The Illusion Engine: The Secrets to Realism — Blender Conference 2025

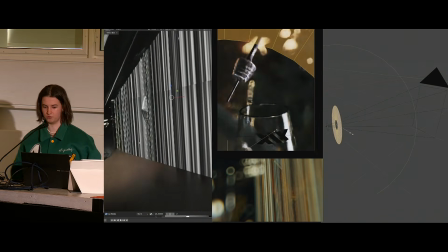And then all of a sudden, you'll see in this kind of middle one, you start getting these kind of cool rings that cameras have when they create cinematic films.
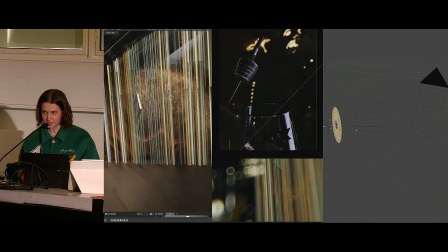So this is using no add-ons.
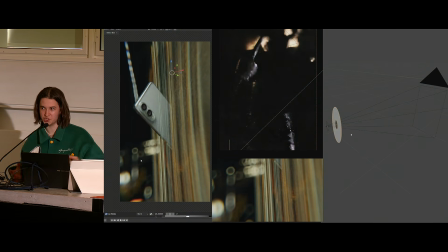It's using kind of what a camera would do and trying to replicate that in Blender in the simplest way possible.
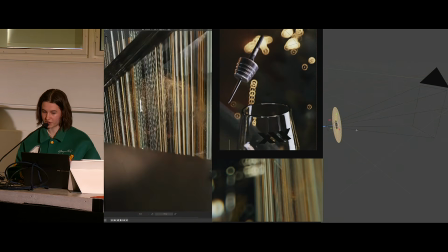So the scene itself, again, is a creation of things I've made in After Effects that I've just kind of slapped
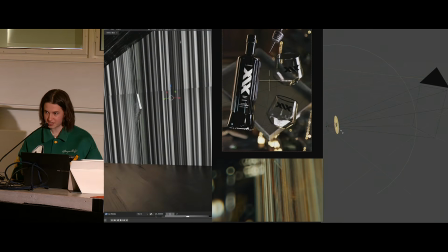in like a way where it's a transitional scene. I want the phone to be moving out of this scene into the next shot.
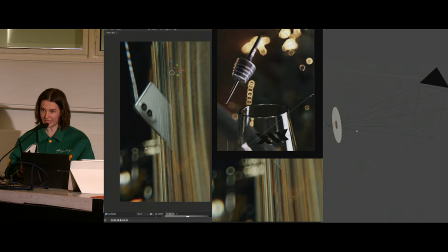I don't want to be spending time creating detail, but I equally want it to look cool, good enough for me to move on.
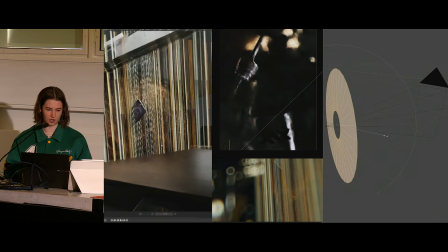I want it to look cinematic, and also a great deal of that goes into the color compositing and actually going deeper into kind of the post section.
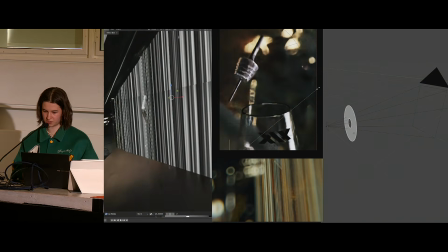Funnily enough, like a lot of the kind of chromatic aberration, cool effects, and increasing the saturation really helps sell,
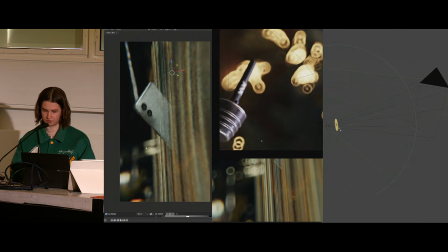and also having that kind of greeny yellow tint really helps sell the whole kind of cinematic vibe.
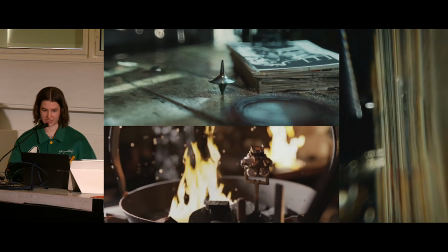And I use this for a lot of projects. So a lot of my projects have there's a main focus that I'm looking at,
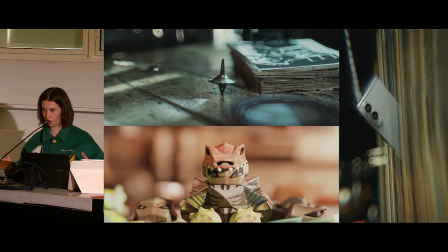and then behind the environment is this illusion of there's a lot going on, when in every single one of these projects,
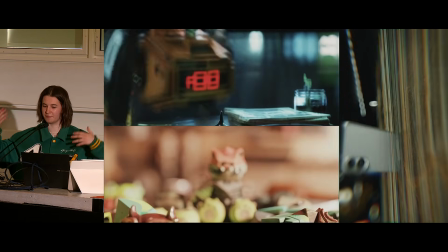it's random displacements and emissions that I've kind of put in the background to kind of give the illusion that there's a lot going on,
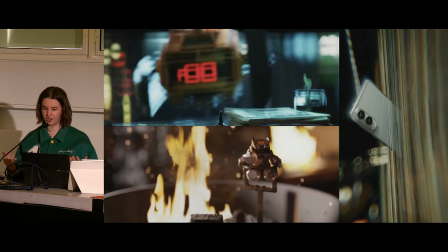but the whole narration and the storyline is the main purpose of these shots.
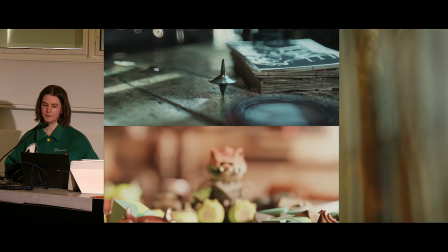So I'm not focusing, I don't want to spend my time building things that are going to be on screen for 1 second,
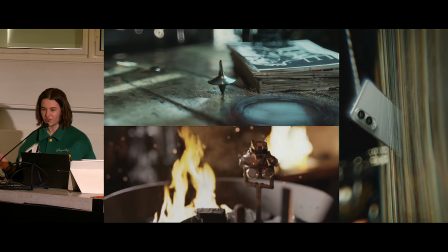and if it's not needed for a studio, I know I could make it,
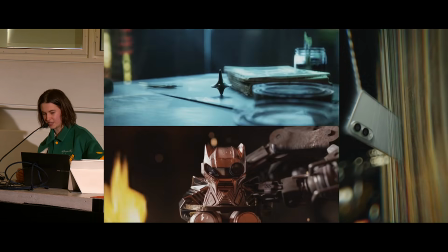but if it's not needed, I don't see kind of a purpose in I want to stay in this creativity bubble.
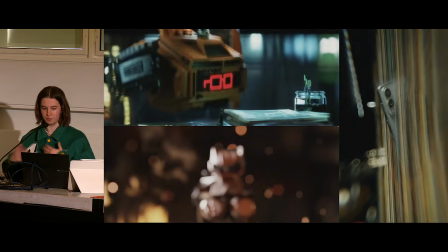I don't want to be kind of technically building things or wasting time. I want to move on to what's the next creative thing that I could build.
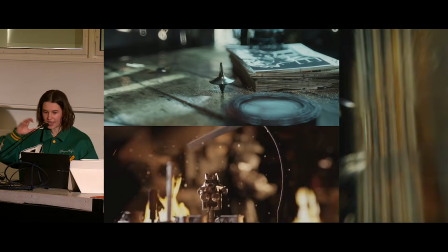So yeah, a lot of these shots, again, using that bokeh camera circle effect lens where you increase the depth of field and move that circle right up against your camera,
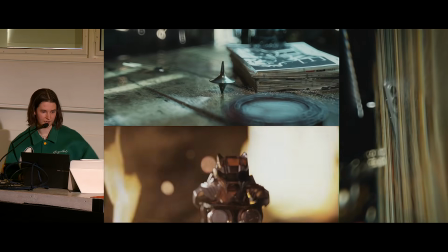creates this really cool kind of cinematic, focal lens background thing.
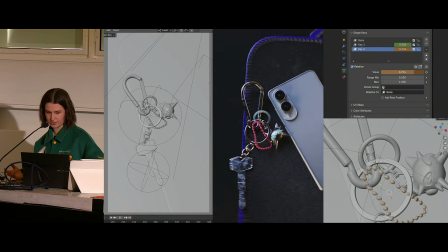The next shot in my Samsung, actually the last shot in the Samsung animation was this kind of closing scene.
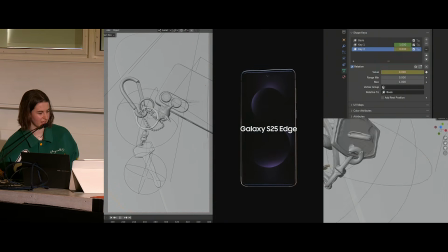And I only bring this up because I actually got a lot of comments of people being like, the simulation you did at the end was really cool.
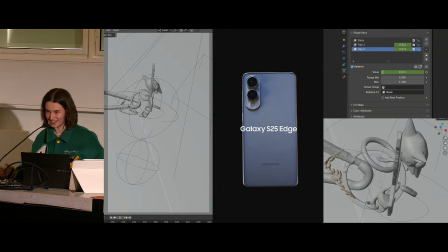And funny, there was no simulation.
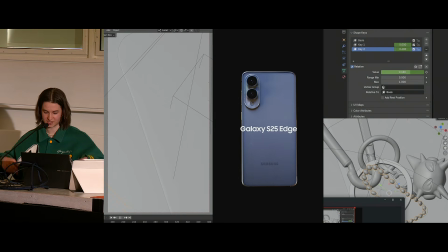In fact, like everything here was me just parenting the whole keys to a empty.
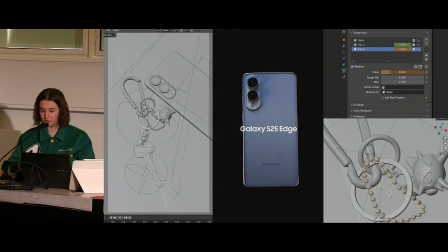I got the general movement of how I wanted the keys to land,
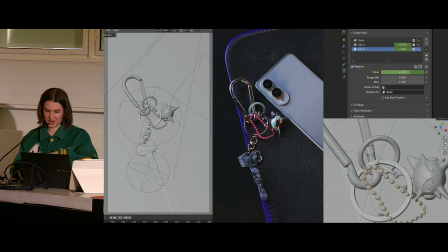and then I animated everything kind of just as I imagined a key would land.
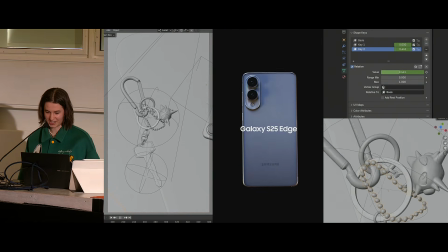And you can see in the bottom right, like the actual, I don't know what you'd call that, like circular,
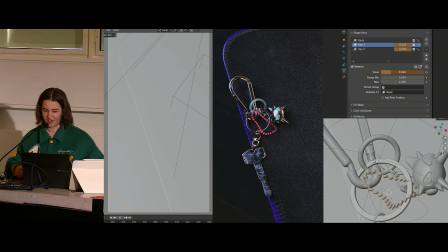stringy thing that you have on keys. That was the worst shape key thing I could have ever done.
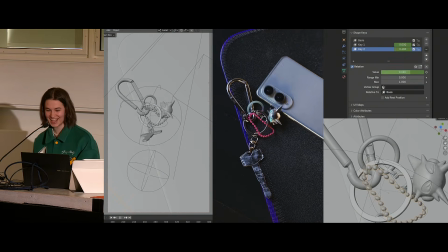But it happens so quickly. I just want to give the impression that there's it's almost like this kind of cloth sim going on with the actual keychain.
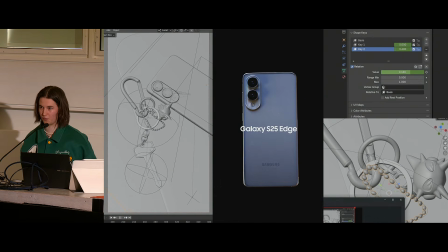There's no cloth sim going on because it lands in about 1 second. Your brain's already moved on to the next thing.
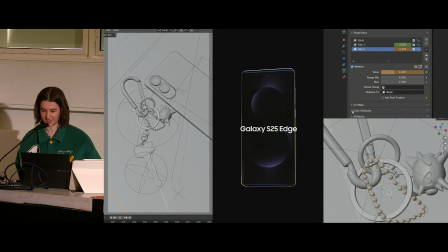I just want to give the impression as though something's landed. I mean, the mesh is literally warping out the wazoo. It's crazy. And so if you were to frame it one by one, it looks awful. But I'm again trying to move quickly, and I equally could do a cloth sim.
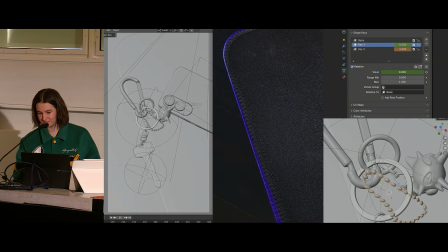Like, that is something that you could obviously do, but I knew this this animation probably took, I don't know, an afternoon or an evening, where I just wanted to get the impression of a key landing,
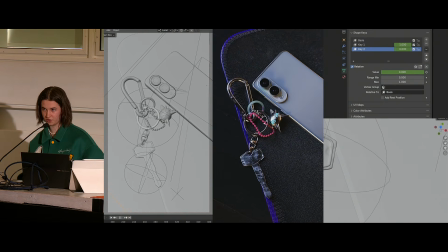and I didn't want to have to go through the headache of going through lots of things that could, simulations have issues. You have things intersecting, you have geometry being too high mesh, and you have to re-poly things. I didn't want any of that. I just knew it was going to be on screen, flipped on for a second, and then it was going to move off.
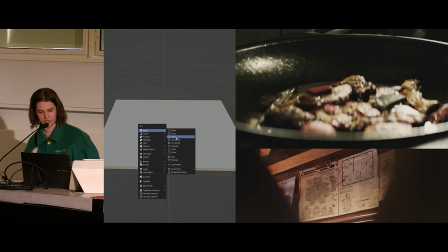Next one. This one is not for the Samsung video, but it's the same kind of principle of simulation acting.
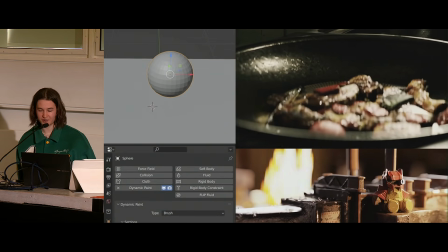And I love how I'm saying this as though I don't do simulation. Like, there are plenty of times where I'll spend a whole, week trying to learn a simulation,
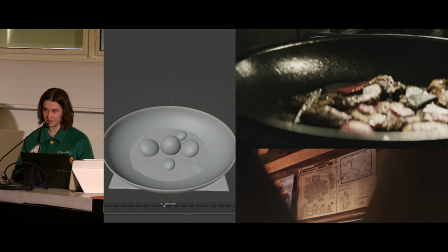but I'm here to show that actually 80% of my time is spent doing kind of almost illusion fakery,
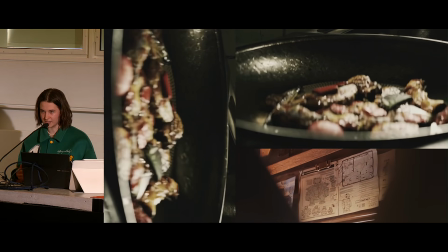to the point where I'm prioritizing learning and getting an idea in my head down,
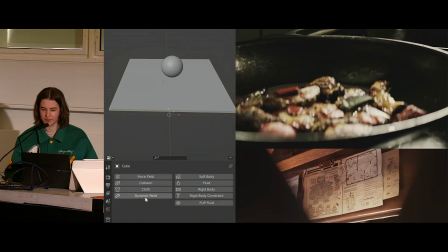as opposed to actually staying in that technicality on how to do something. So again, this was an example of a pan,
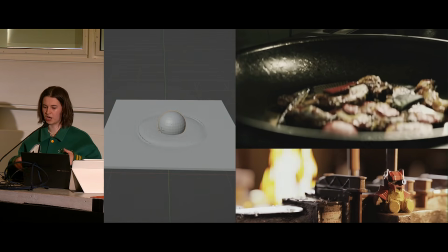which I wanted kind of an impression as though there was a kind of a layer of liquid in there.
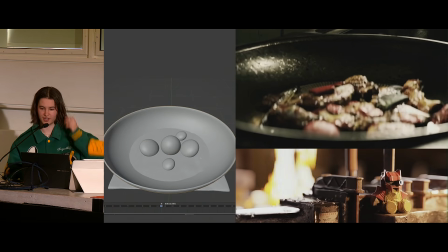But I don't want to do a liquid simulation in a shot that is, I'm barely showing that there's liquid in there.
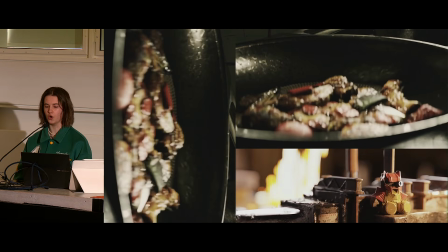I'm doing this shot purposely to show that, to give extra detail.
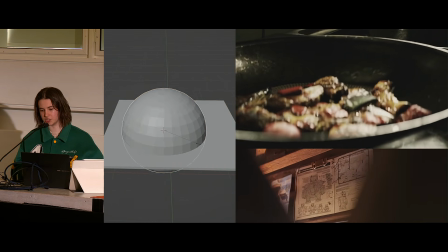I think a lot of what I love doing is you can push a shot to a certain extent,
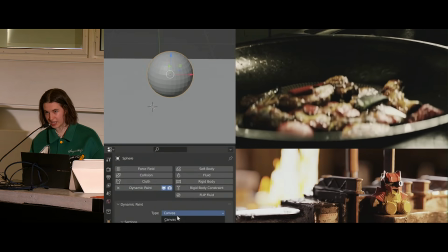and then there's always a point where you think you're finished that you can definitely always push it another 10%.
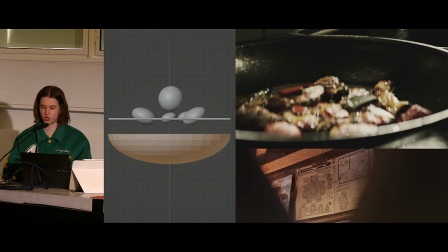I think this was a good example of that, where the shot would have been fine without this water sim involved,
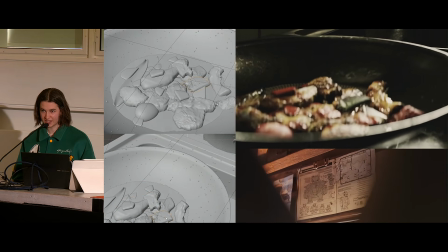but pushing the extra 10% kind of is what happens in real life when you look at things.
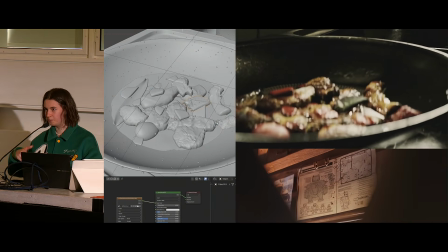So when you want to build this classroom environment, you probably will build it and create the walls,
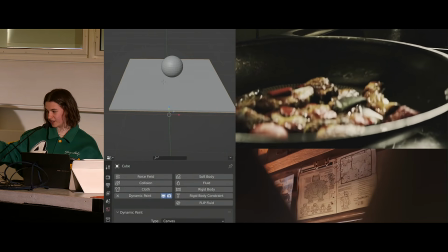create everything white, and then you realize, okay, that's pretty much done. That looks like the classroom.
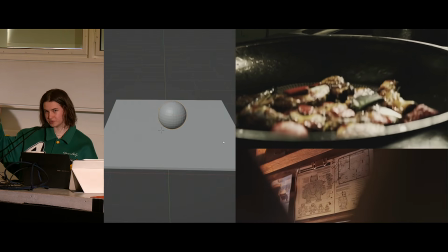But the extra 10% are all these kind of invisible details that we're not actually kind of paying attention to,
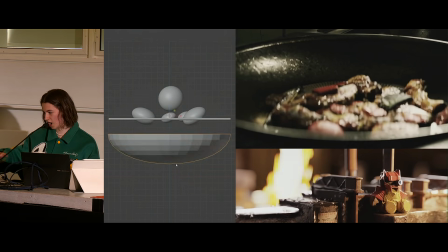the slight curvature of the carpet as it goes up the walls on the side,
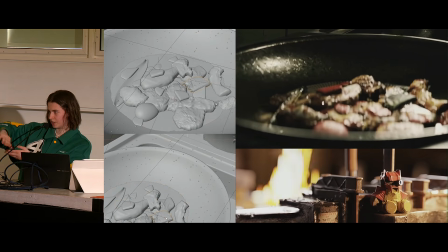or the slight kind of I don't know, like erosion on the side of the walls of where the paint has gone,
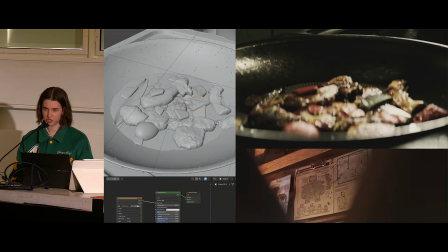are things that we don't really pay attention to, but it's that extra 10% that actually sells a shot to be realistic.
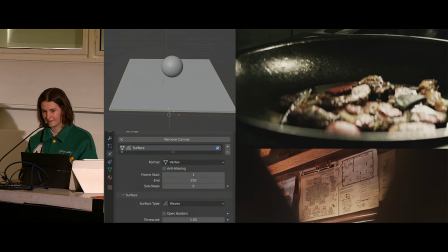And I think a lot of people do stop before they feel like they're finished, and there's always just like maybe a slight push forward that you can increase
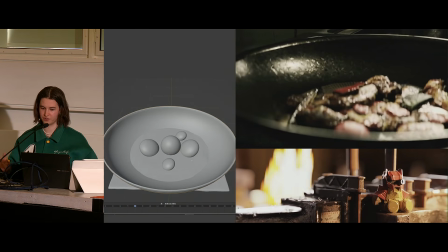your shot to sell that impression of whatever you're trying to convey. And this was an example of exactly that.
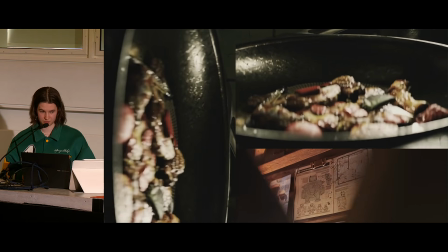So not using a water simulation, using 2 steps, which is literally adding dynamic paint and
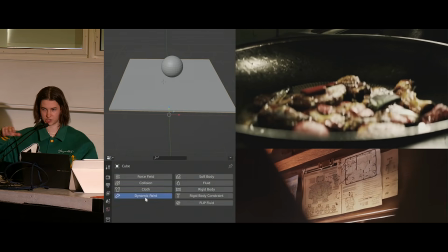dropping some balls into the dynamic paint just to make the water kind of move, and then I bake the moving water,
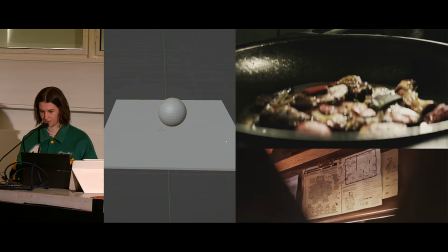and then I've just plonked it under the pan itself.
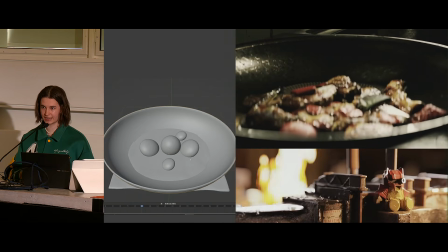So again, like 3 steps involved with just pushing it that extra 10%, so you're selling the impression of something,
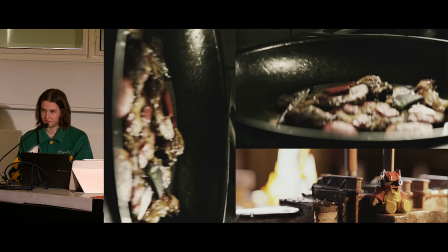as opposed to spending another 5 hours on a proper water sim, crashing your computer,
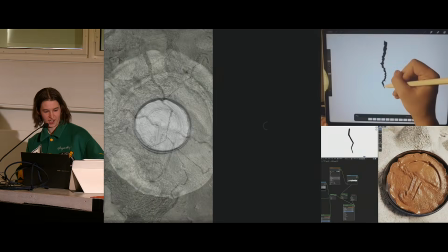and feeling enraged about the whole project. This was a project that I did for the Sidemen.
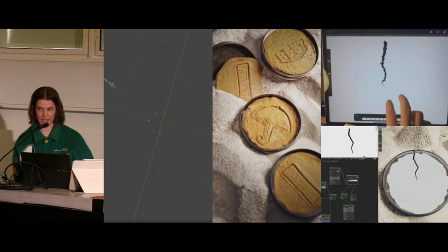They had a collaboration with Squid Games, and again,
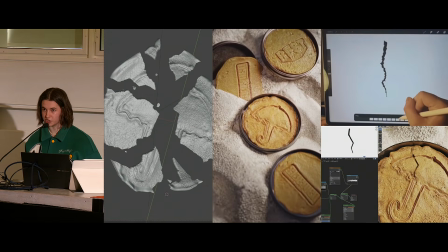it was I was kind of tasked in a very short span of time to do a kind of this cookie,
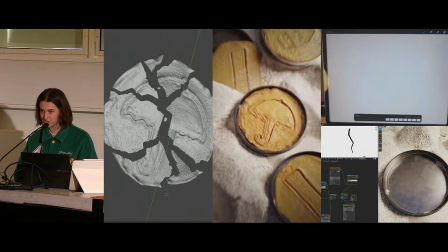what you'd imagine to be a simulation, again, where the cookie is being simulated.
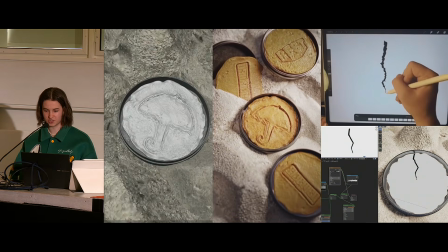The reality of this was I went into Procreate,
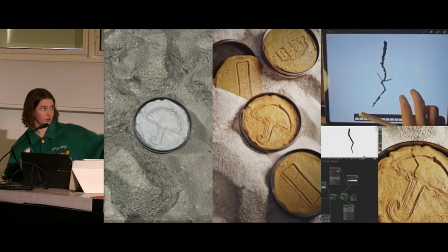created a very short kind of, you can see on the right, animation of a crack appearing.
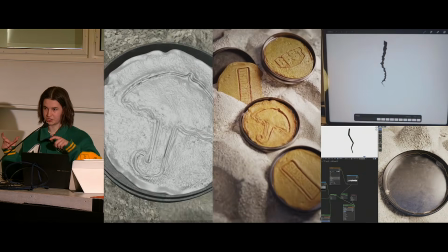And then on the last node of my textures, I just put that crack kind of in the texture node tree,
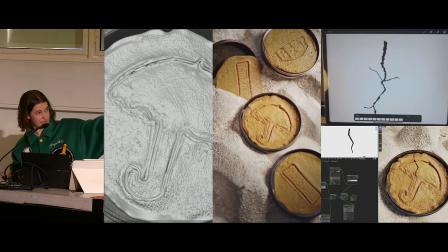and then put the alpha, you can see at the bottom, the alpha to 0,
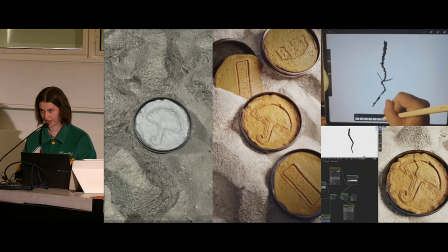which then makes the cookie look like it's cracking, when the reality again was no cookie is cracking.
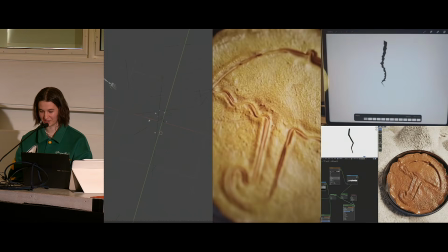It is a cookie with an image of video cracking.
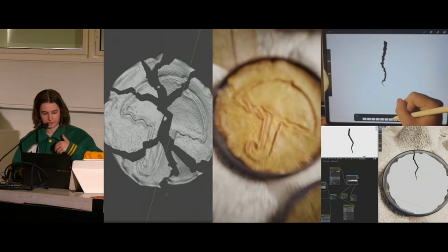And then you can then push it further, and you create then these kind of
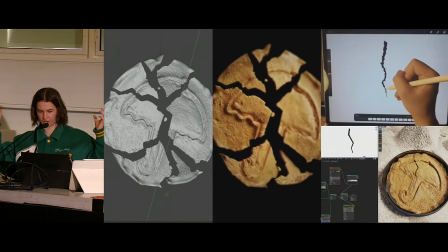extra, it then chops into, so the actual parts that are flying away is a completely different cookie that I've cracked open,
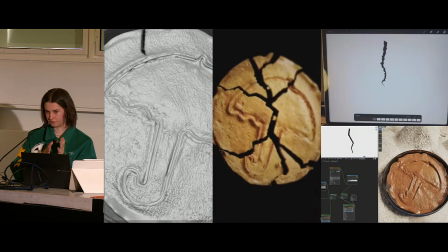and I've done a hard cut between the frames,
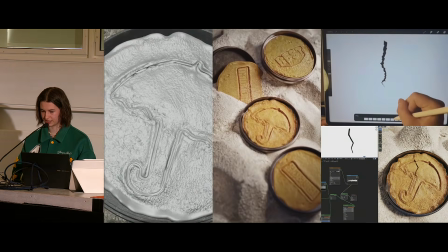so then it kind of gives the impression like the crack created the cracking into its pieces.